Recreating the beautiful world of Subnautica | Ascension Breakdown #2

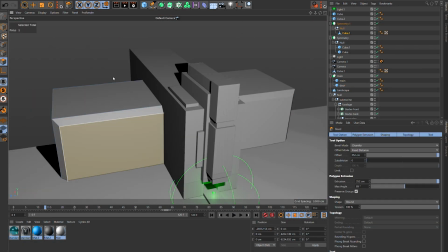0:00 Welcome to the second breakdown of Ascension. In this episode, we're going to be covering environment creation as well as pre-visualization.
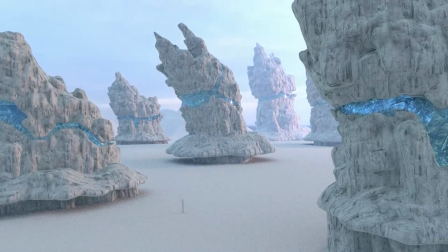0:07 I've got some really interesting content lined up for you, so without further ado, let's get into how I created Ascension, a Subnautica fan film.
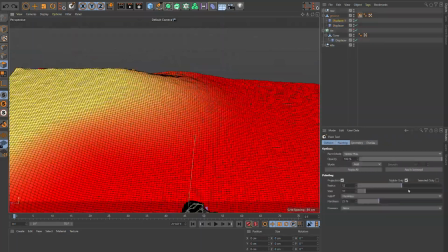0:18 We're going to start off with the below zero inspired cave scene that appears at the beginning of the film.
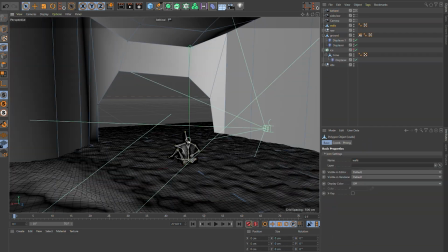0:23 I used a cube with the inside faces acting as the cave walls, and then I used a displacer just to add those extra details in.
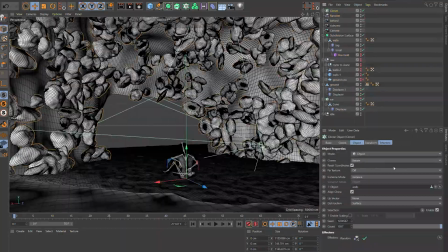0:32 I then created multiple spheres with displacement and then cloned them onto the walls and then chucked everything inside of a volume builder to smooth everything out.
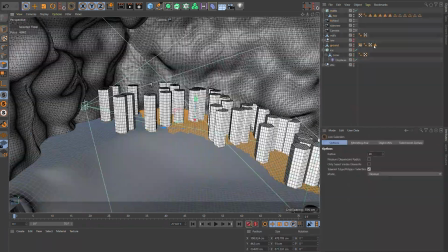0:41 I then got to work on these ice shafts, cloning them onto the ground using a polygon selection.
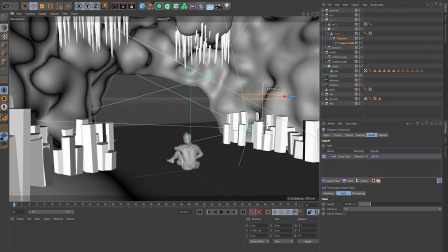0:47 I then created a bunch of icicles hanging down from the ceiling. So these are just multiple clusters that I've hand positioned into place.
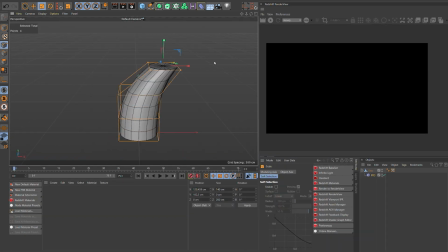0:54 I then worked on creating those beautiful glowing ice crystals on the ground.
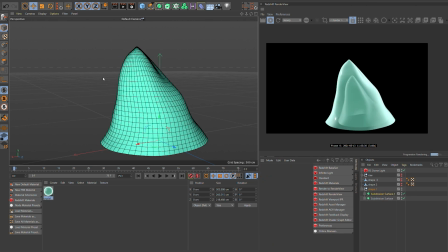0:59 I've got that interactive render view going so I can tweak the material in real time and really dial in that look that I'm after.
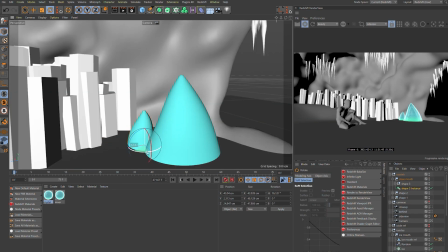1:06 Then I brought those models back into the original scene and hand placed them around.
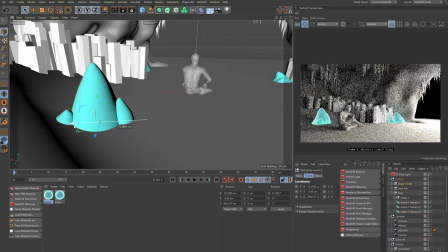1:11 I specifically chose positions I knew the camera would focus on, and so I played with composition from those perspectives.
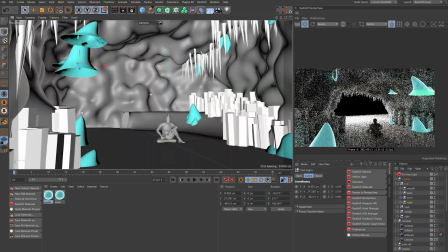1:18 You can see the rendered view as well on the right side of my screen, and you can see that nice glowing material as well that I set up previously.
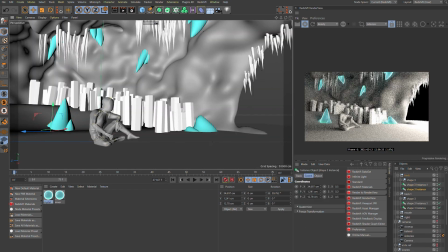1:25 With the ice crystals finished, it was then time to create the frosted vase.
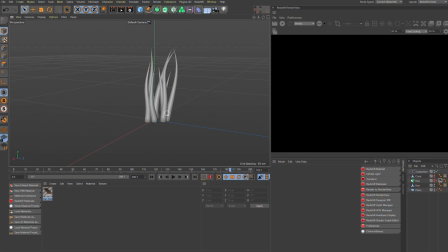1:30 I used Cinema 4D's hair instancing to clone a bunch of cones that could then be dynamically simulated into place.
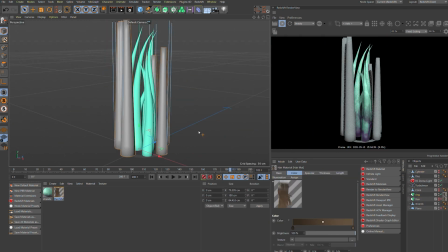1:37 The material for this was created procedurally, which means no image textures were used,
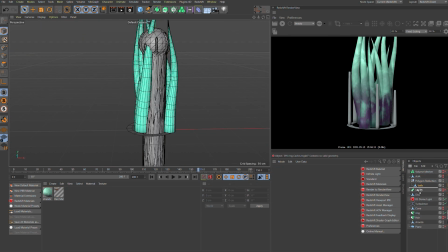1:42 and everything was created from scratch through the material nodes in Redshift.
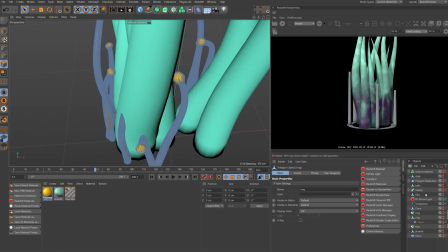1:48 So once I fixed the issue of the bulbs clipping through the plants,
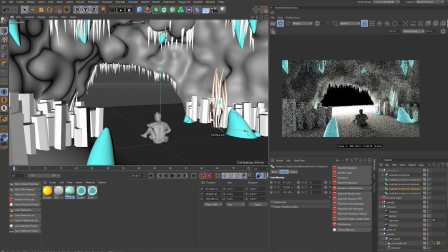1:52 I brought them back into the scene and again hand placed them according to the different camera angles and what I think would look nice in the composition.
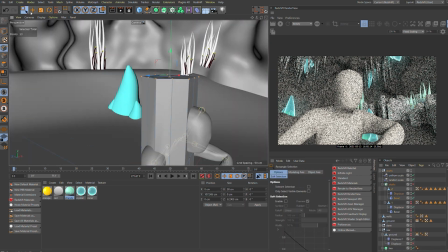2:00 Then I decided to refine those ice shafts, so I created about 7 different variations.
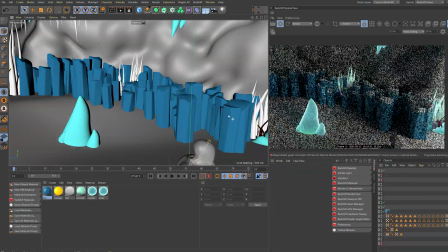2:06 Following this, I then worked on the material for the ice, using a gradient to create those nice snow caps on the top.
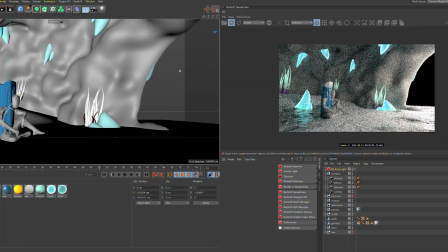2:12 It was then time to get the ground texture going, so I mixed in a few shaders such as a really icy glacier material,
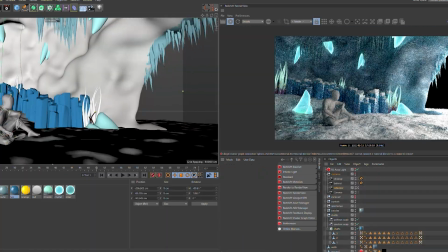2:19 which is the more shiny one you can see underneath that main crystal, along with a more diffuse material for the snow.
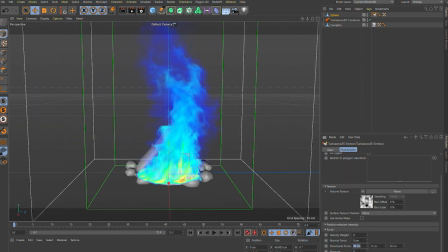2:25 But old mate's a bit cold, so I chucked in a campfire, utilizing Turbulence FD for my fire and smoke sim.
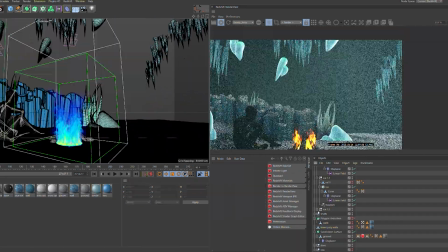2:32 Then after tweaking the crystal a bit, I worked on the material for the wall here.
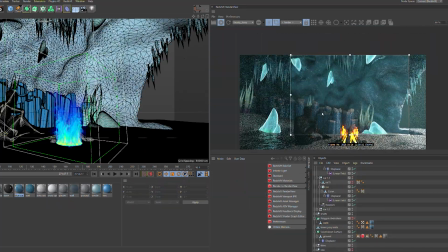2:37 So this is a really glossy, translucent, icy material.
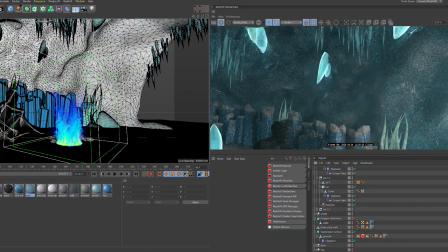2:41 This was predominantly created procedurally, although I did add some textures later on just to add some more detail.
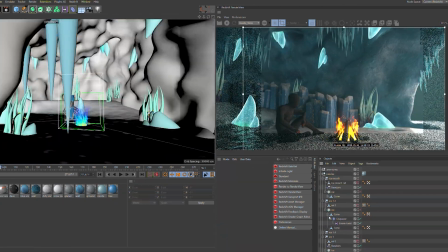2:48 Once again, I'm refining everything. It's all about iteration in the creation process.
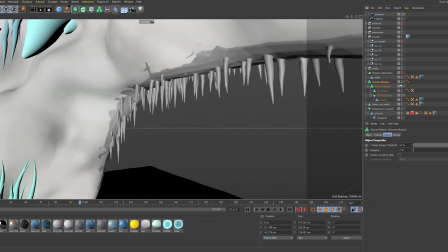2:53 I've learned that it's completely normal to be unhappy with something in the initial stages,
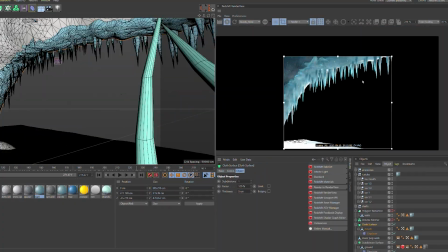2:58 because it's only through that process of repetition and correction that you'll get to a result that you really like.
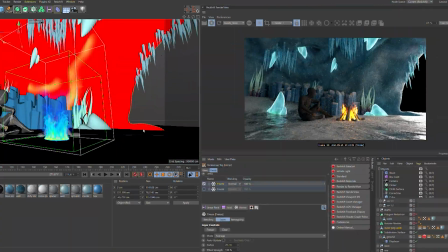3:04 So I'm adding a bit of hand detail there with some vertex maps just to add in some extra curvature.
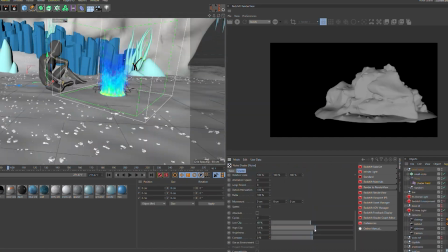3:09 And then I'm going to clone some small rocks onto the ground just to add some further detail into the environment.
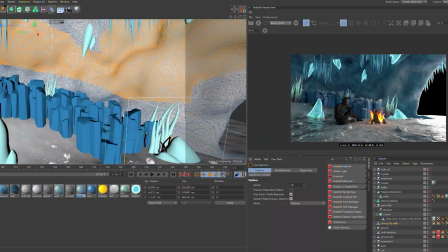3:14 I randomized the scale because obviously not all rocks are created the same shape. And through some more lighting and material tweaks, here's the final shot.
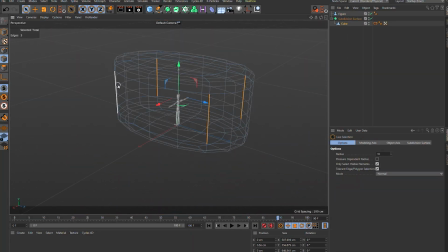3:24 Now we're on to the captain's quarters, where I started off with a basic cube.
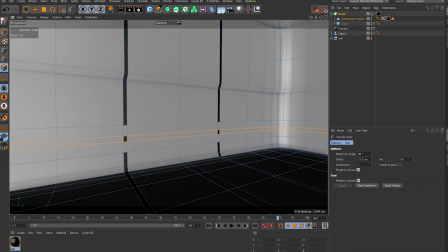3:28 I used a boolean to create the hole in the wall, and then I used edge loops and extrusions to create those details.
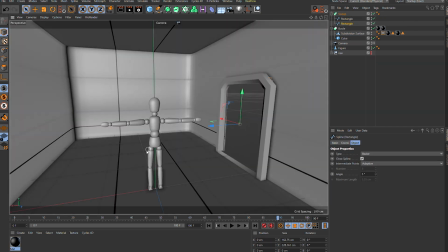3:34 Once I made the door frame, I then created these side panels that you see there.
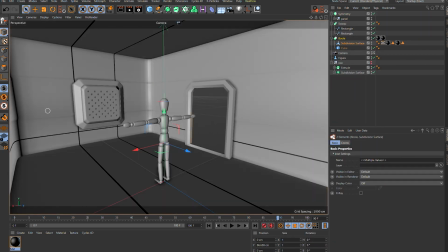3:38 And then I cut in those holes using a boolean as well. Next I made some lockers, again starting off with a primitive cube.
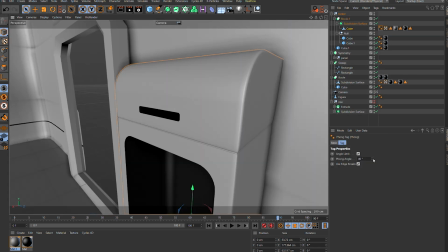3:46 Then I employed my 3 favorite modeling techniques, which are booleans, edge loops and extrusions.
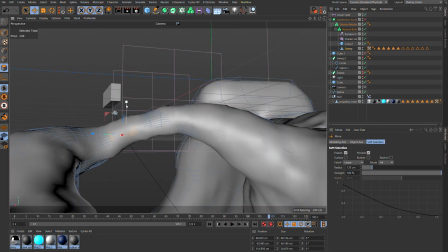3:52 Here's a quick snippet of the Twisty Bridges biome. I went into a lot of detail on this in a video I released earlier this year, so you can check it out here if you would like.
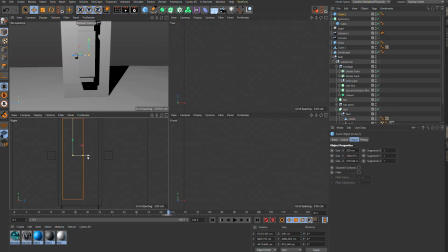4:01 I really love the design of the precursor bases because they're super geometric, and once again, I utilized my favorite shape, the cube.